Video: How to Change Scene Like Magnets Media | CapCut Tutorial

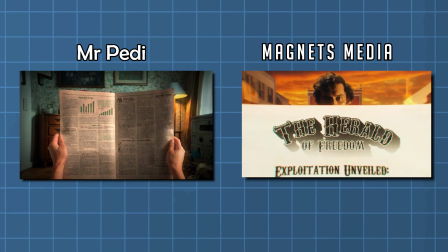finances. You see, Phineas published an article accusing a local of loaning money to an orphan at highly unfair interest rates.
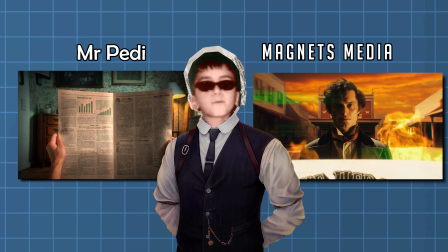I'm going to show you step by step how to create these animations you see on the screen in CapCut PC inspired by Magnates Media,
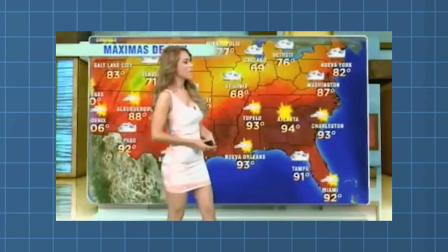but I'm going to add my own story about my childhood. It's all about when my father wanted to watch the news, and I wanted to watch anime stuff.
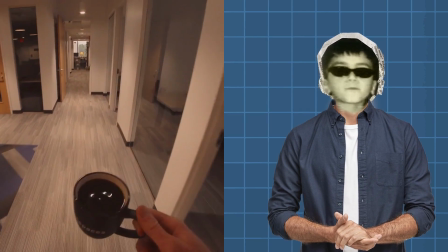But after all these years, I realized why my father watched the weather news so much. So I want to tell my mom what I found. First, I needed an image of a boy to sit in front of the camera. I found one on Google, but it wasn't free.
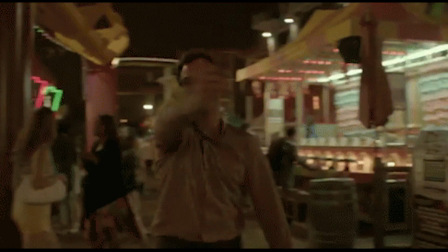So I asked my assistant, let's call her Scarlett Johansson. And she suggested the Leonardo AI site.
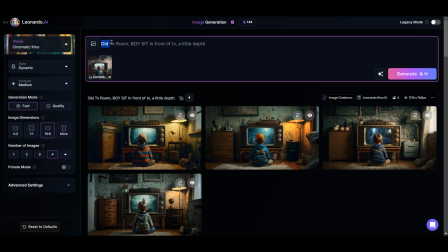I gave Leonardo my reference and typed in what I wanted. An old TV room. A boy sitting in front of the TV with a little depth.
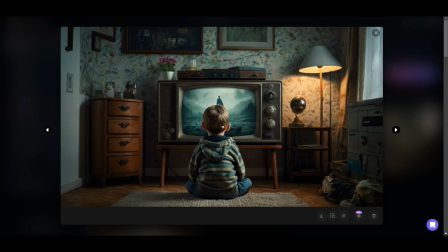I chose a horizontal size, and it gave me these. Then I downloaded one of them and separated the layers in Photoshop.
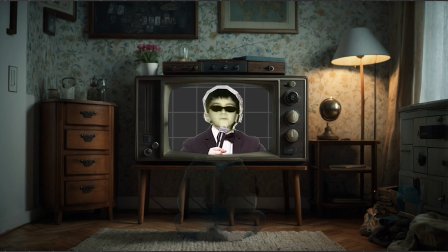But I deleted the TV screen because I want to add my own videos to it. And if you want the project files, feel free to check the first link in the description.
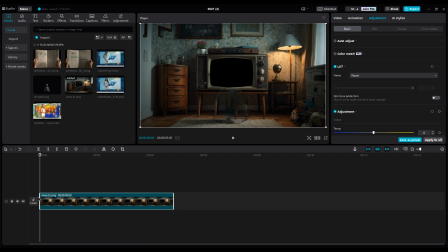Let's jump into CapCut. First, put the background layer on the first layer. Then, it's my turn to come into the shot.
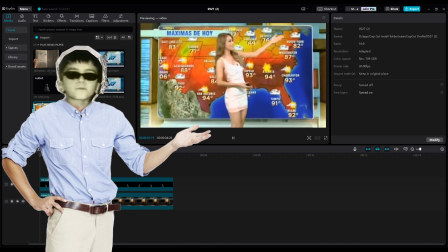Now, the weather lady, or should I say my dad's crush. Dad, if you're watching this video, I'm sorry.
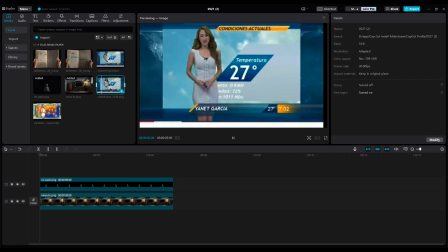Mom knows your secret now. Okay, the weather lady should go under the background layer.
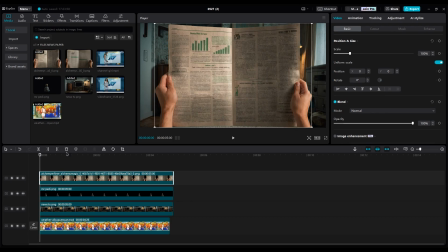The newspaper should be on top of all layers. Make it a little smaller.
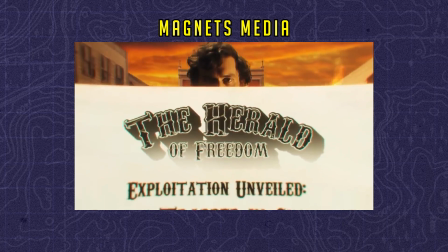You can cover the whole screen like Magnates Media, but it depends on your project what is changing behind the newspapers.
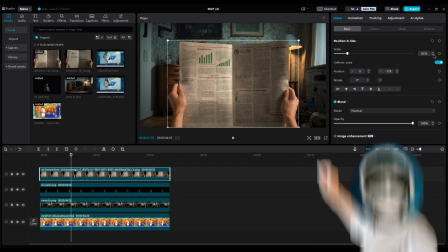Okay, I put it here. For animating, create keyframes only for position.
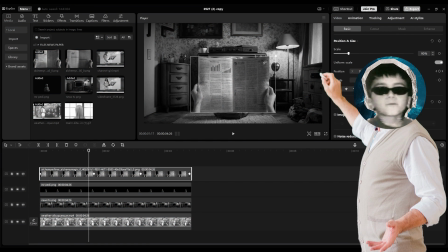Why?
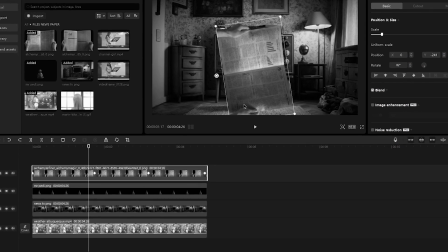Because when you create keyframes only for position, then later you can make the newspaper bigger or smaller or rotate it without making any keyframes.
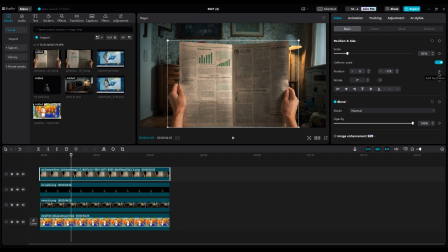First, make a keyframe here, then go to the beginning of the layer and move it down out of the shot.
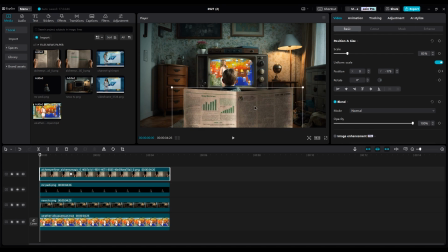Because first, my dad wants to take a look at the lady and make sure I didn't change the channel. Our animation should be like this.
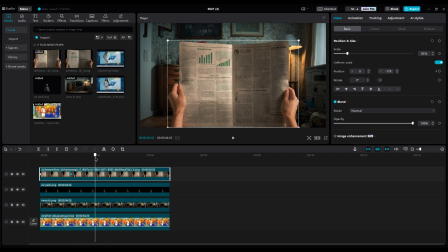Then, copy and paste the second keyframe here to hold the newspaper at this time when my dad reads the news.
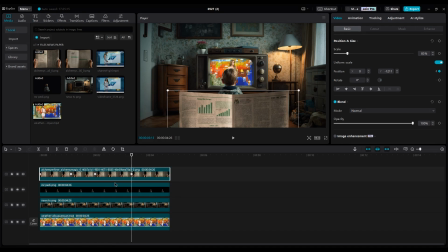Then move it a little down. Then right-click on it. Show keyframe animation.
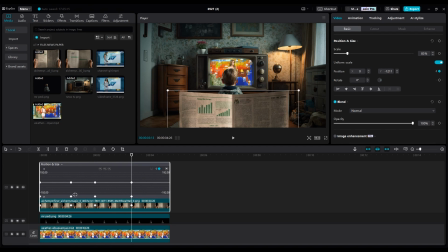Choose auto curve for all keyframes to make them smooth. But our video should be longer, so duplicate the weather lady.
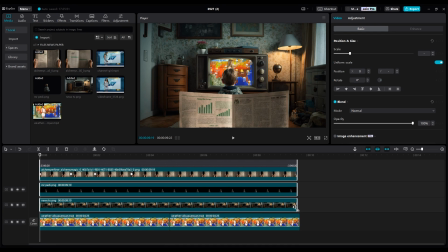Select all layers and increase duration, then move keyframes to the right side to get slower animation.
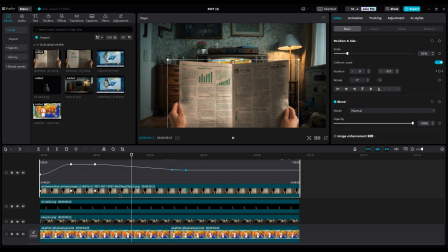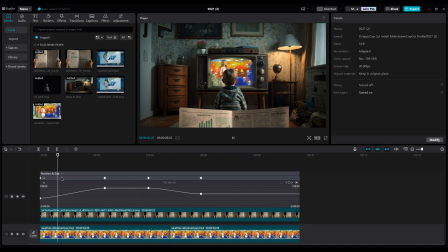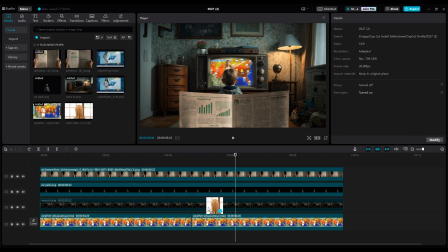Now let's replace the anime shot with the second video.
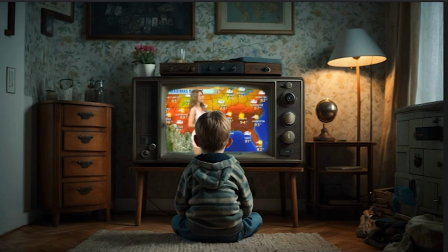Let's watch it.
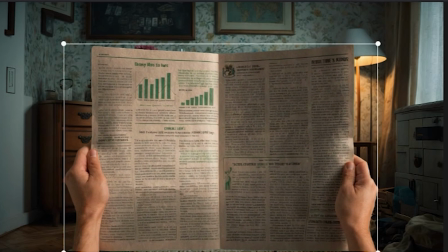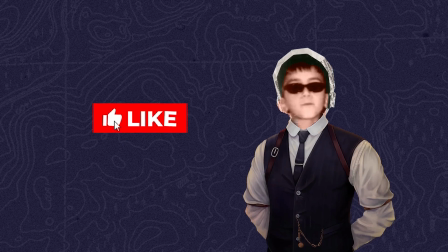Before we start next part, make sure to smash that like button and subscribe if you haven't yet.
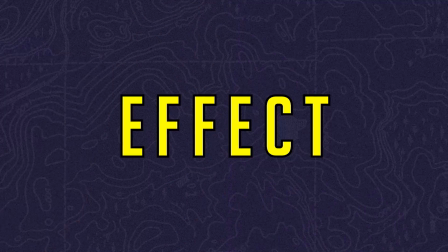Hit the notification bell so you don't miss any of my upcoming videos. Alright, it's time for effects, guys, so pay attention.
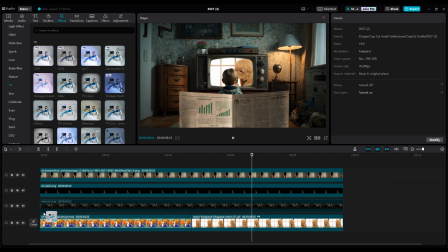For the TV footage, we need to add DV texture, or you can use TV lines too.
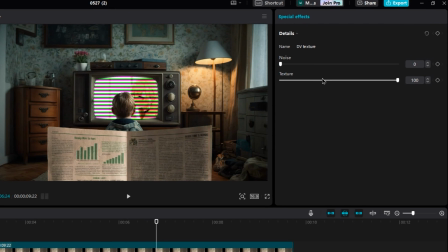Reduce noise, set it to 0, and set texture at 4 or 5.
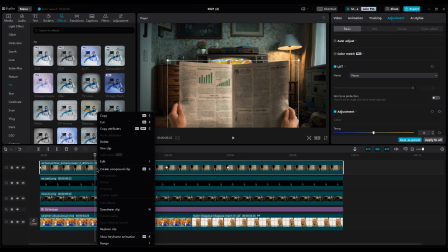For the newspaper, before you add any effect on it, you should convert it to a compound clip.
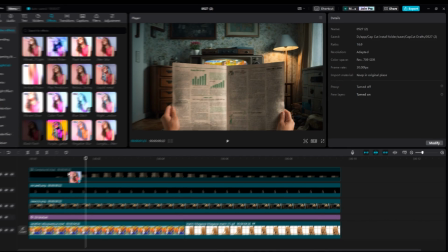Then, add the play pendulum effect for hand movements and make it more realistic. Reduce twist, set strength on 5, sharpen 10, speed 10.
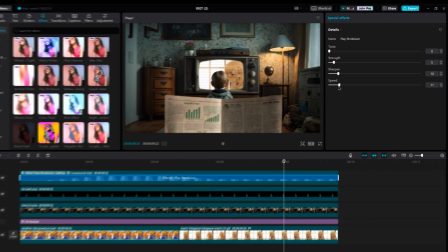Let's watch it.
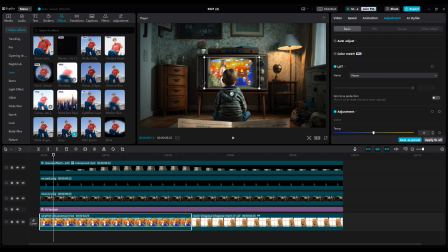Add hazy effect to add a little depth to the shot.
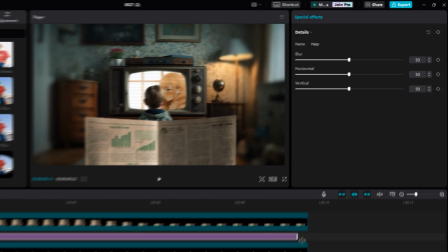But put it under the newspaper layer and set blur on 20 because I don't want to lose details on the background.
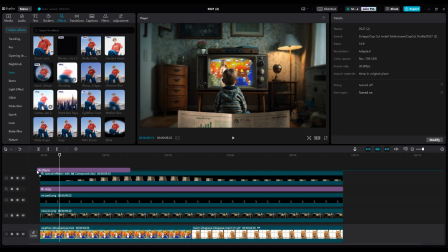Then add blink effect on top of all layers to make our shot more realistic, but reduce speed because having slow blink is better, and viewers can feel and see the blink better. Then move it to the right side and duplicate it.